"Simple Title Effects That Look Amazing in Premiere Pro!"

Thanks so much to Motion Array for sponsoring this video, and now let's get into the next text effect.
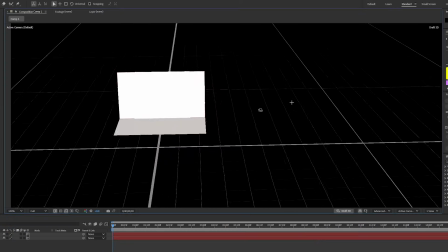Premiere Pro doesn't have a native 3D workspace like After Effects, so we're gonna have to fake it.
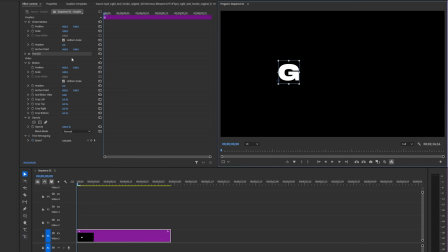Let me show you. In Premiere, let's write out one letter. Let's press the center align button here and make sure it's in the middle.
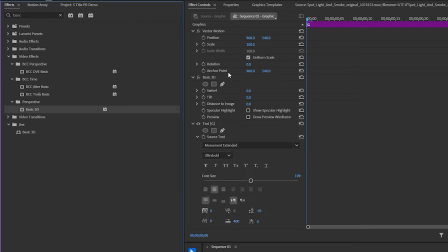Now we can add an effect called Basic 3D, and this will let us rotate the letter like it's a 3D object.
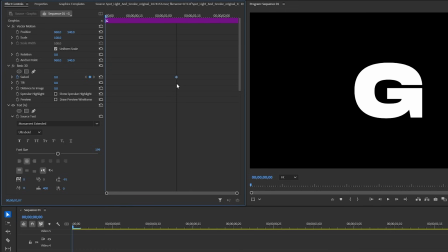I'll add some keyframes on the swivel here so that way we can get the spinning animation.
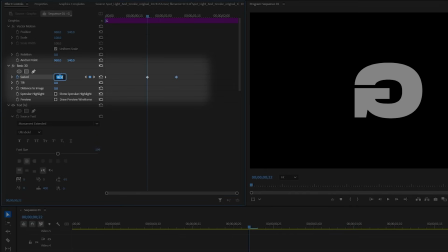Let's also add another keyframe between these two to create a bit of kind of an overshoot animation.
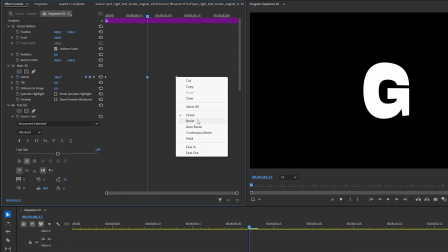And of course, don't forget to smoothen out the keyframes. And the reason why the letter is center aligned here is because the basic 3D effect will only rotate from the center.
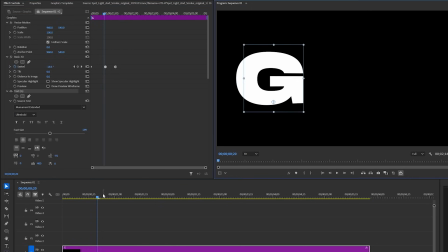So if the letter is off to the side, then the rotation kind of looks off.
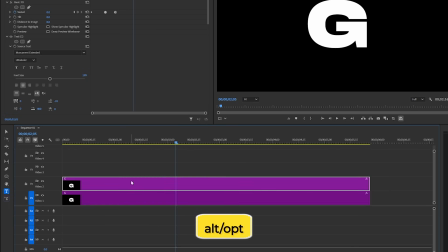Down in the timeline, let's duplicate the graphic clip, and I'll change this letter to A.
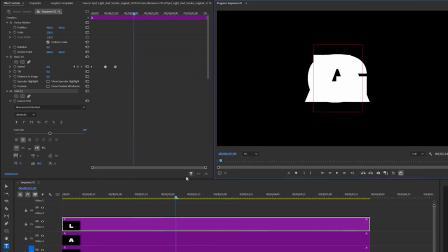Let's do it again for L. So now we have all the letters in separate clips forming the word Gal.
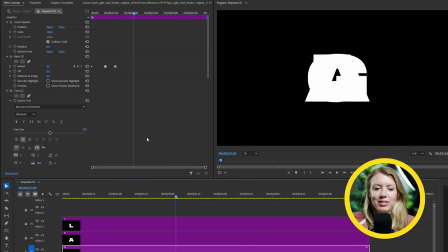On the bottom clip, let's go to Effect Controls and scroll down to the Motion tab.
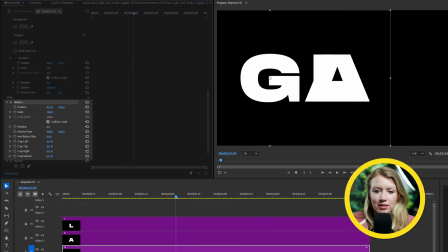Here I can move my letter to the left without messing up the 3D spin.
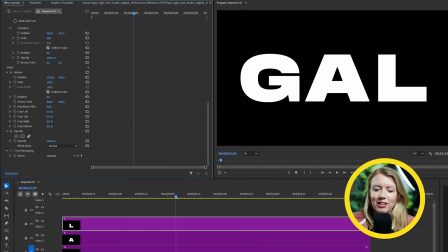I'll also move the last letter here to the right, and in the timeline,
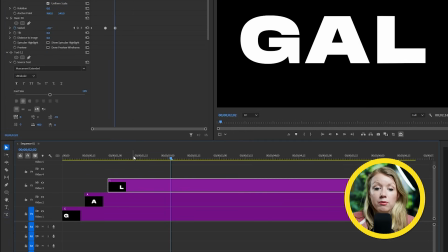let's move up the top two clips to the right so each letter will pop up one by one.
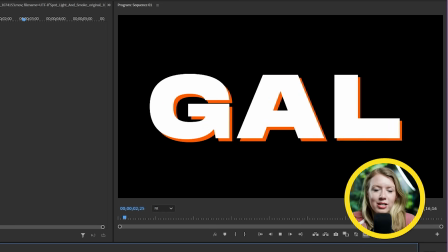And here's the result. And as a final touch, we can add the drop shadow effect and keyframe it to show up at the end.
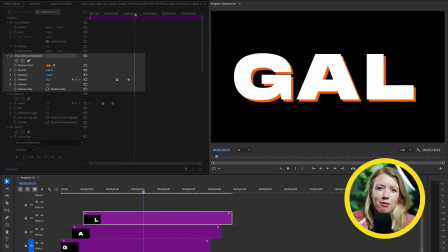So that way we can, you know, add a little bit to this fake 3D effect, even though it's not really 3D. It's just a design. So now on to this glass text effect.
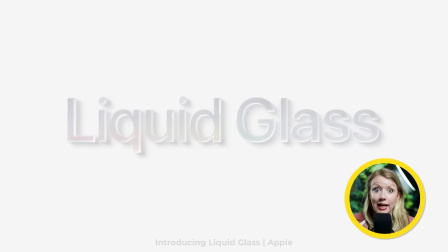Now, if you're an Apple user, you may have seen this new liquid glass design, and there's mixed opinions on this new design, right? But I'm just here to show you how to kind of replicate this in Premiere Pro. We're not going to get those kind of liquid distortions.
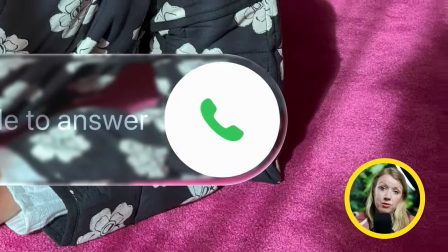That would require After Effects to do that. But because this video is in Premiere Pro, I'm going to show you a simpler version of it.
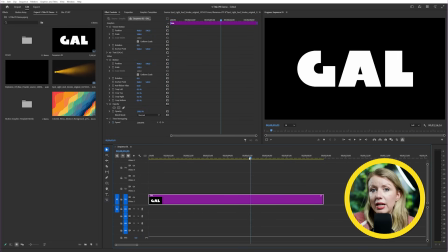So in Premiere Pro, I have my text ready. And before we do anything to our text, we first need to add a background. And the reason for that is the glass effect won't be visible if we don't have something behind it.
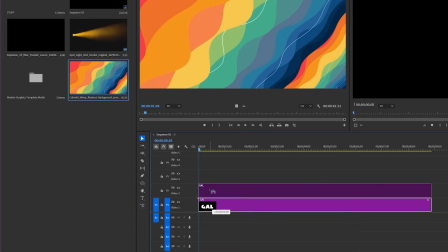So I have this colorful background ready, and let's drop it in the timeline under our text.
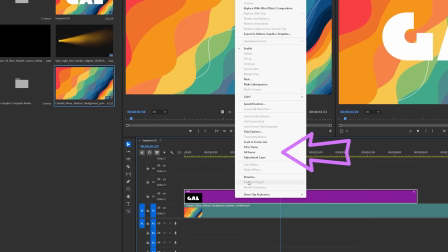Let's right-click on the text clip and turn it into an adjustment layer.
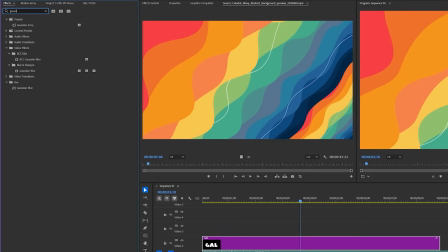Now, the text will disappear for now, but once I add the Gaussian blur effect and bump up the blurriness here,
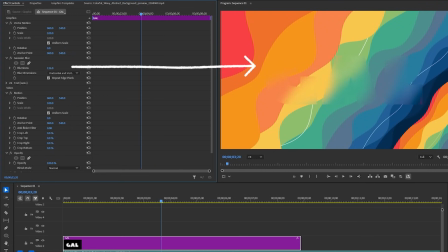you're gonna start to see the shape of our text. Let's also add a lens distortion effect and increase the curvature just a bit to distort what's under the glass.
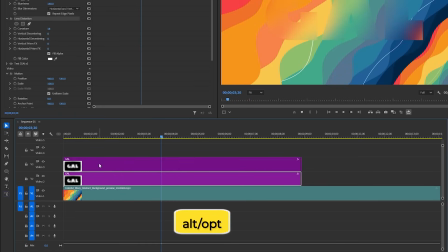Down in the timeline, I'll duplicate the clip, right-click on it, and uncheck adjustment layer.
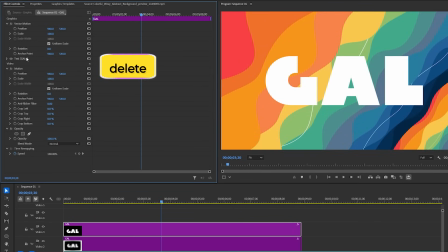Then we can delete the blur and lens effect from this clip to get back to our solid white text.
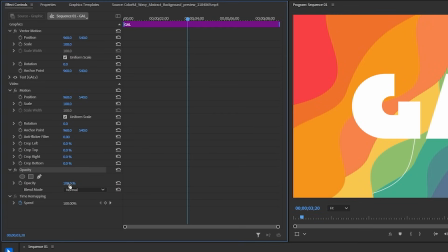Now we can scroll down to opacity and lower it to less than 10.
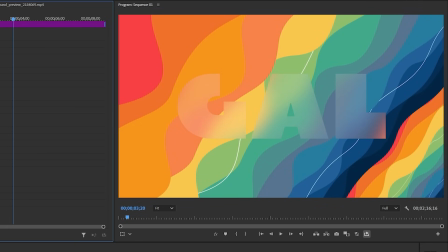And this layer will be our white overlay to make the text more visible.
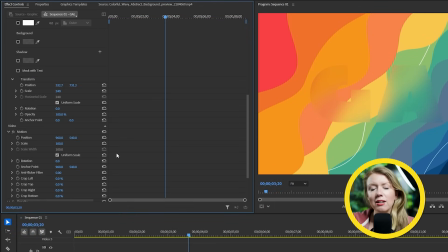You can also make this layer black. I actually kind of like it darker here, so let's stick to that.
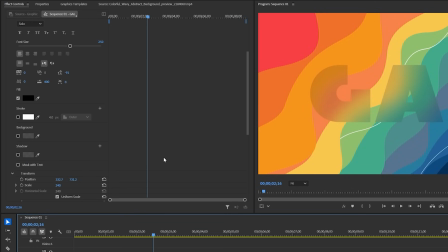Let's duplicate the clip again. And on the third one, let's go to the text properties to disable the fill color, and then enable stroke. Let's make the outline super thin and also bump up the opacity so we can see it more clearly.
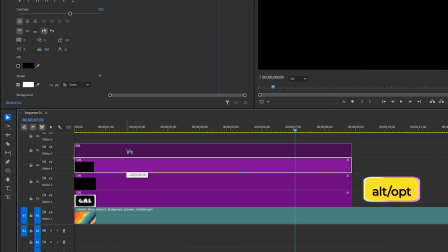And we'll duplicate it one more time again.
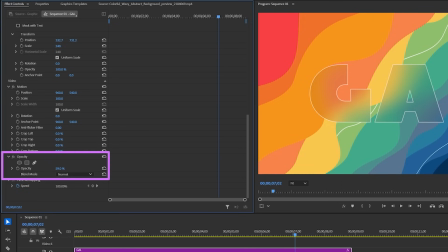And on the top one, let's bring the opacity up to about 50 to 70.
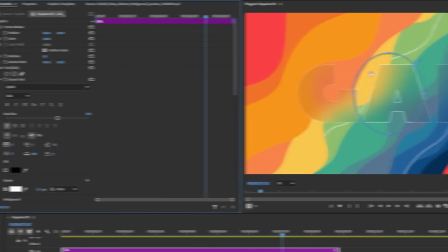And here we can create a circle mask. Let's also bump up the mask feather.
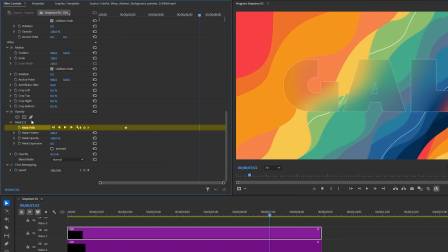And now what we need to do is keyframe the mask path to move from left to right.
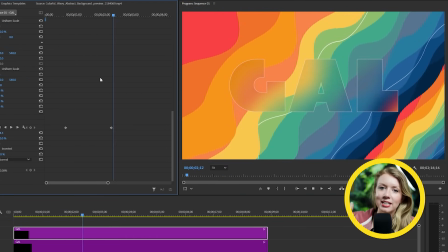So what this did is it makes it look like a light is wiping across our glass.
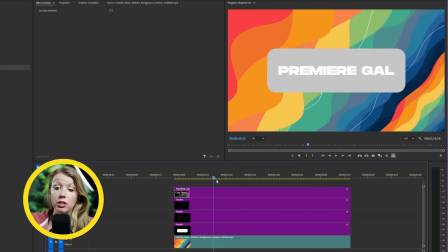We can also use the same technique, but instead of text, we can use it on animating shapes to create a background box for our text, like this.